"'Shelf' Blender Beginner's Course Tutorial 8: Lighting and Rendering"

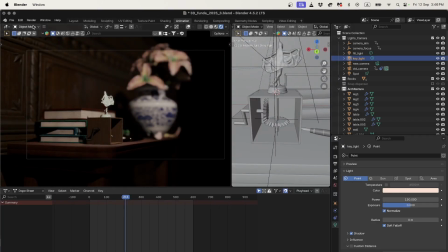And let's render that, render image.
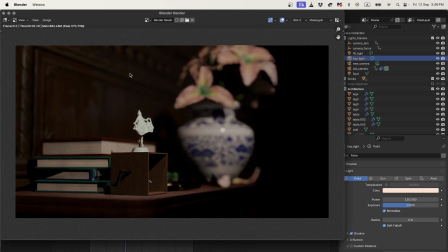Okay, so now if I press Alt J, you'll see the number up the top here telling us which slot we're in. And I think that 150 is a little bit too high and the 100 is too low. So we could say, okay, then maybe that 120 looked the best.
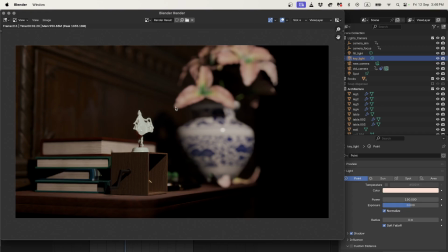And you can do lots of different small changes here until things look right.
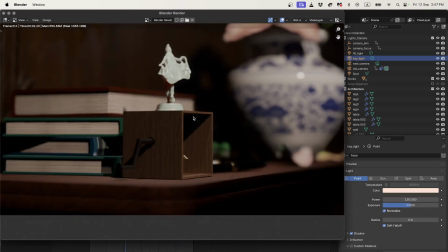Like other things you notice in a render, maybe I need to put a small bevel on my box here.
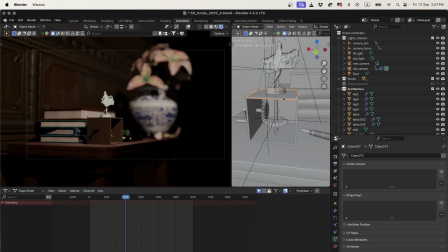It's a little bit too sharp. So I could go into my box and if I've got all of my scale applied, I could put a okay, I've got our Boolean object here, and I could put a bevel, and we'd have to have a very small bevel,
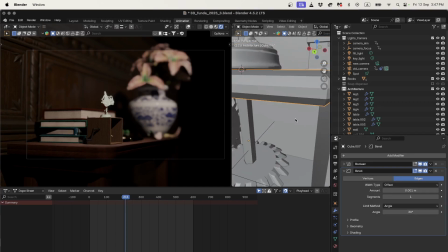like 0.001. That's still too big, still too rounded, so we can put in another 0. Yeah, maybe something like that. It's just, I might make it like that, might make that a 2. There we go. And it's just rounded it off, and it'll just look a little bit more natural.
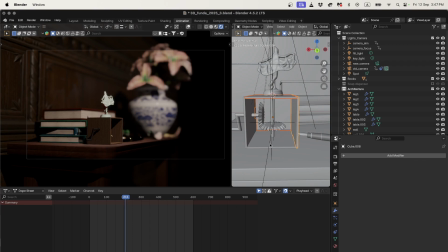And as we said in the previous tutorial, I can copy that onto all of my other pieces of wood. If I hold down Shift and select them, and then select the one last that has the correct modifier,
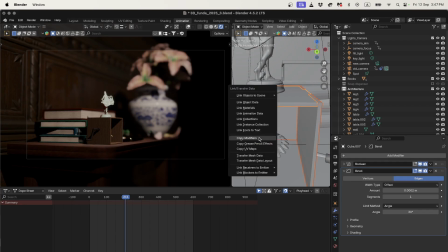hit Control L and link copy modifiers, then we should have a nicer bevel there.
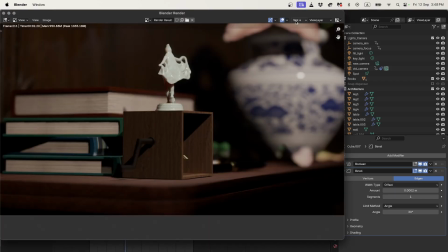And let's see how it looks. So let's go into slot 5 and let's see if it's made a difference. One of the issues, one of the things we often do is we think a change that we've done has made a difference, but until we test it, we can't see it.
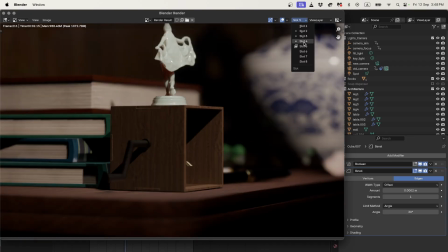So let's go from slot 5 to slot 4,
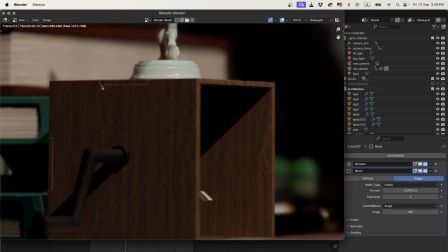and it looks much better because now we're seeing where the little joins click in because we've got little bevels around everything.
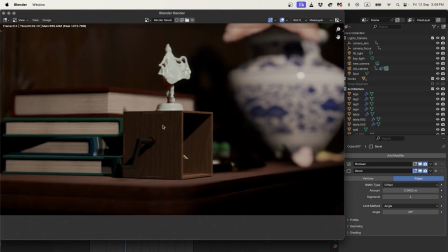It looks much, much better. It looks more realistic. So again, definitely test your renders and test one change at a time,
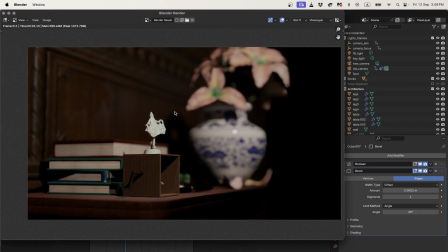by rendering one frame, and then we'll move on to rendering the video itself.
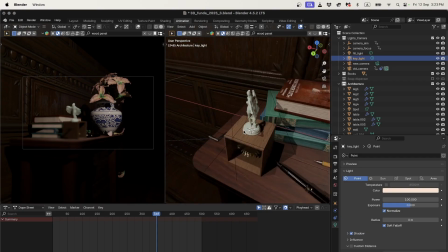The last thing I'm going to talk about before we render this
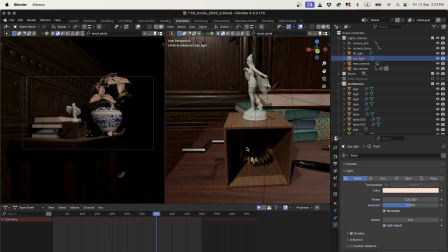out to an animation is I made two changes with the little mechanism.
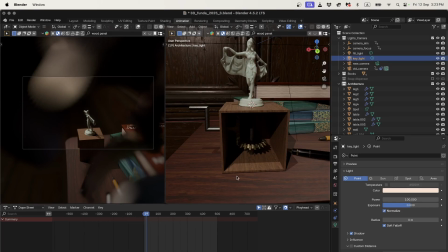If I press play, you're going to hear a ticking sound, and the animation, it's now like it moves sort of with the ticking sound. Let's listen. Whoop. Okay, I muted the ticking sound, didn't I?
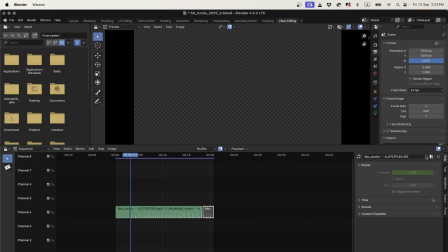Of course. Let's just turn that on, and then I'll explain how I did this. Okay, let's try that again.
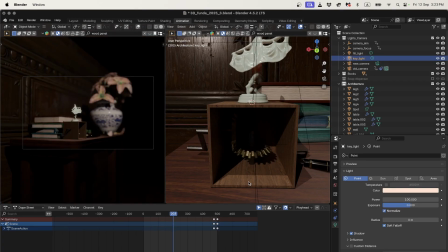Okay, so you'll notice that the type of animation is different. Before, it used to just move smoothly round and around in a circle.
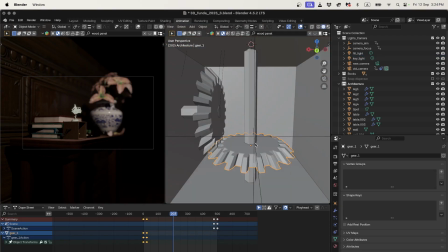Now it's doing this like ticky-tocky motion. And I just thought it looked more interesting, and it meant I could put this ticking sound with it. Okay, so how to animate this one. If I go into my keyframes,
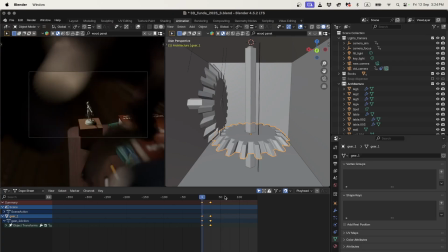you can see that I don't have a keyframe for every single rotation, because that would drive me crazy, right? There's 20 teeth on the gear. I'd have to have a keyframe for every rotation. No, thank you. Instead, I've got one keyframe and I've looped it. Okay, so how did we do this?
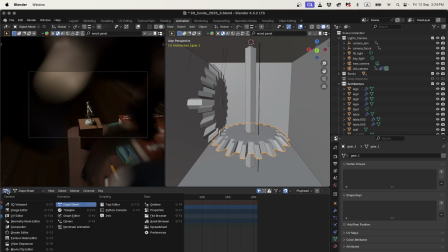I'm going to go into something that we haven't looked at yet, which is the graph editor. So the graph editor also shows our keyframes, but it shows the interpolation. You might remember that earlier on we had done our rotation with linear interpolation.
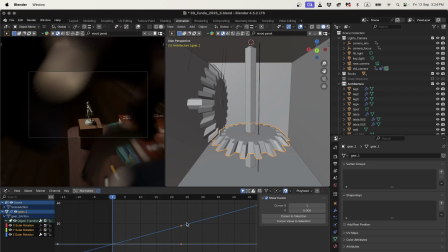And what that means is it's a smooth transition between every keyframe. So you can see now that this one's linear, it's too smooth, and in fact it looks exactly like our old keyframe.
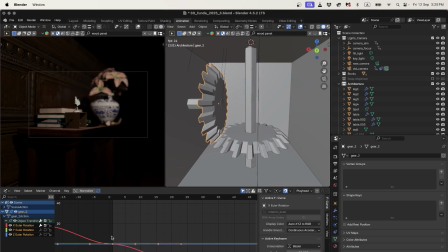And this one that has our, I'm just gonna, might turn that sound down because it's starting to annoy me again.